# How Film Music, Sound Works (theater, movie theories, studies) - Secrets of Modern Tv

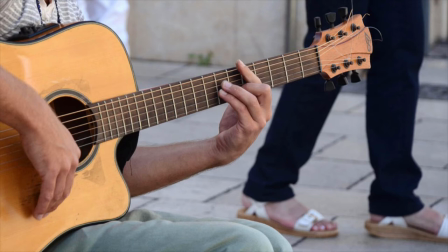[25:01]
A leitmotiv can be connected to certain characters or
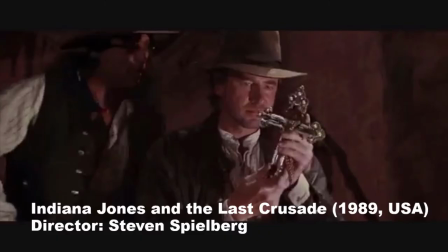[25:05]
objects or to a certain feeling or to events within the story.
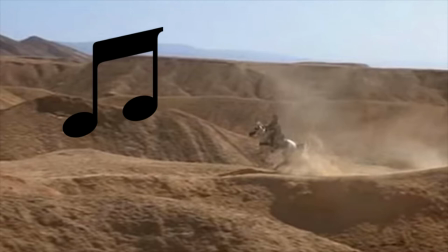[25:11]
Or a melody can be connected to a mix of those things. For example the Indiana Jones motif was connected to the character Indiana Jones, a triumphant action and the feeling of success. Now movie history has seen many great leitmotifs.
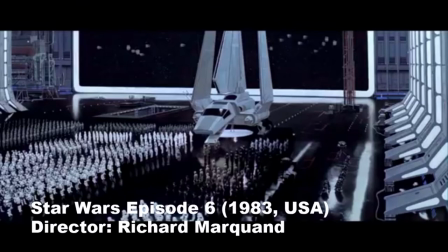[25:28]
For example this melody in Star Wars that is played there often when the evil army appears.
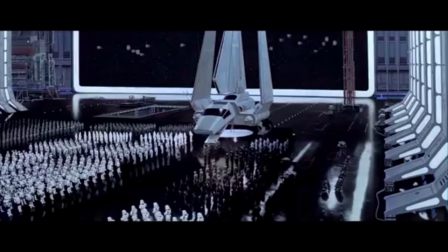[25:34]
After the melody is repeated in many scenes it It becomes a feeling in a way as if the bad guys from Star Wars would just happen to make this sound.
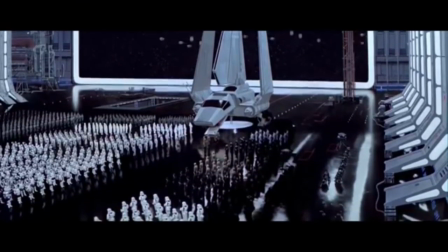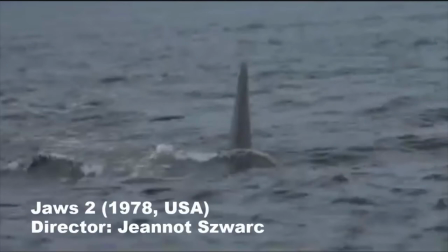[25:51]
Or this melody from the shark movie Jaws that is played there often when the shark appears. After this melody is repeated a few times in connection to the shark, it is just as if the shark would just happen to make this sound.
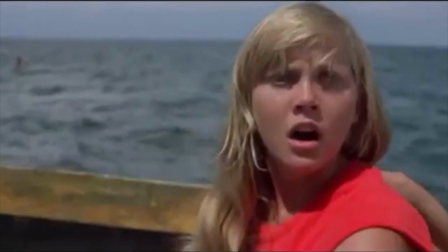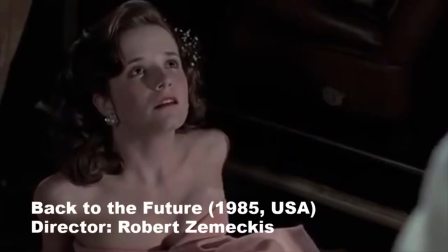[26:11]
Or this melody in Back to the Future that is played there often when things are going well.
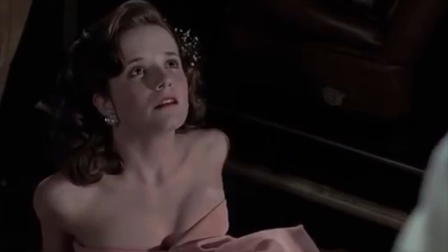[26:17]
So this melody comes so often when things are going well, that you in a way start to think this is the sound it makes when things are going well in this movie.
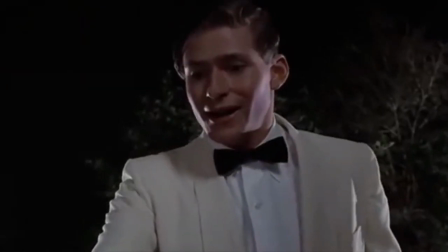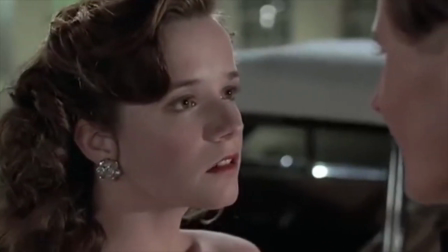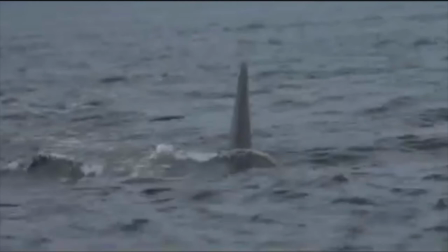[26:39]
In the shark movie Jaws, it is in a way as if the shark would just happen to make this specific sound. That means when in the movie you just hear the sound, you already know the shark is coming, even if you don't yet see it. And that gives us another possibility that you can use leading motives for other than just enhancing a feeling. You could play the leading motive as the sound of something, even though that something is not in the scene. But since the sound can be heard, of which the viewer knows that this is the sound that comes from a certain thing, he will think that the thing is close by, because he can in a way hear it.
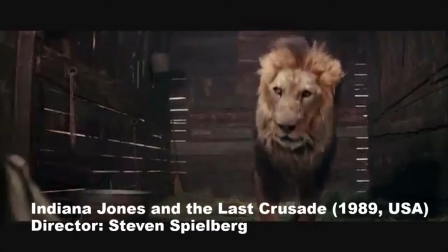[27:27]
For example, in Indiana Jones 3, right in the same train sequence we saw before, young Indy is suddenly confronted with a lion.
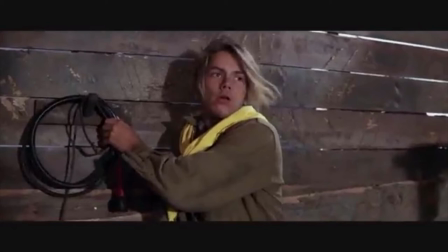[27:36]
He takes a whip from the wall and tries to stop the lion. Now, the whip is one of the classic tools that the adult Indiana Jones is going to use.
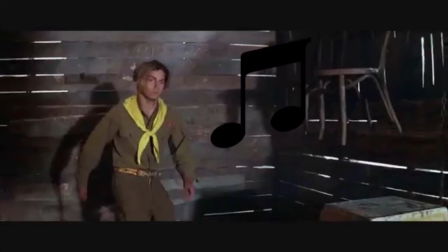[27:45]
And even though the scene is not at all triumphant, we hear the Indiana Jones triumph melody, but somewhat played softly.
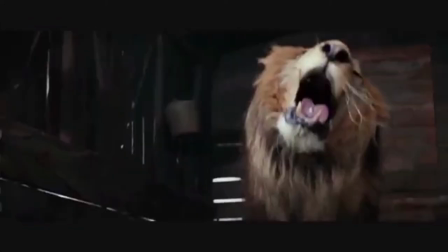[27:54]
And since the scene is not triumphant, the viewer who knows the melody and its meaning expects Indiana Jones to do such things with great success in the future.
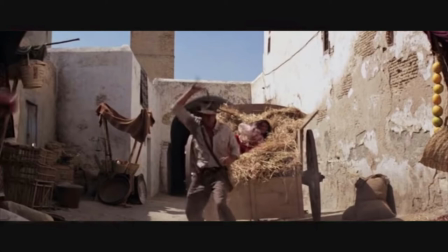[28:05]
You could say the viewer already can hear the future events. Or the viewer can hear how Indy's triumphant moves,
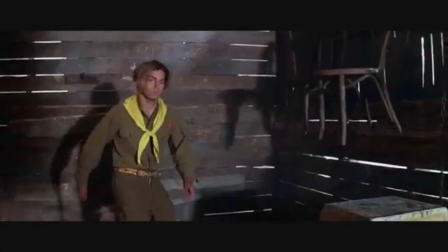[28:13]
not yet have their full triumphant sound and so understand the scene as that the young Indy is learning.
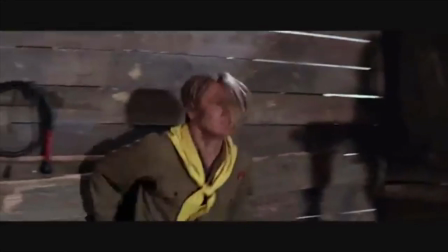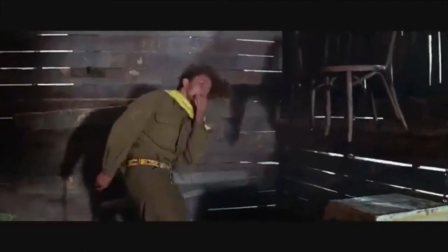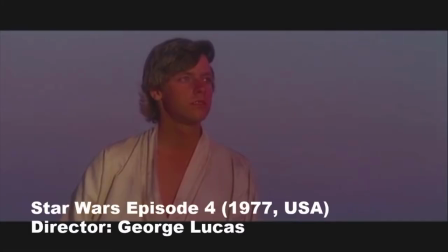[28:35]
In the last example now, we will see an excellent use of such a meaningful melody in the first three Star Wars movies.
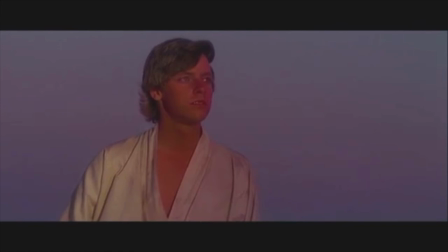[28:44]
The leitmotiv that we will hear is this one.
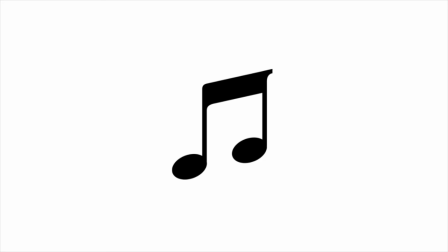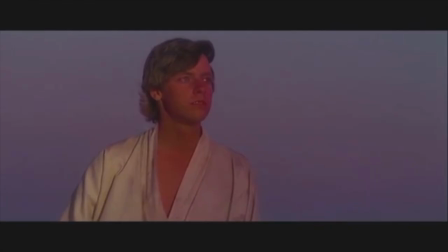[28:57]
Now Luke is nice and his father is evil. So Luke follows the way of the good magic and his father that of the evil magic.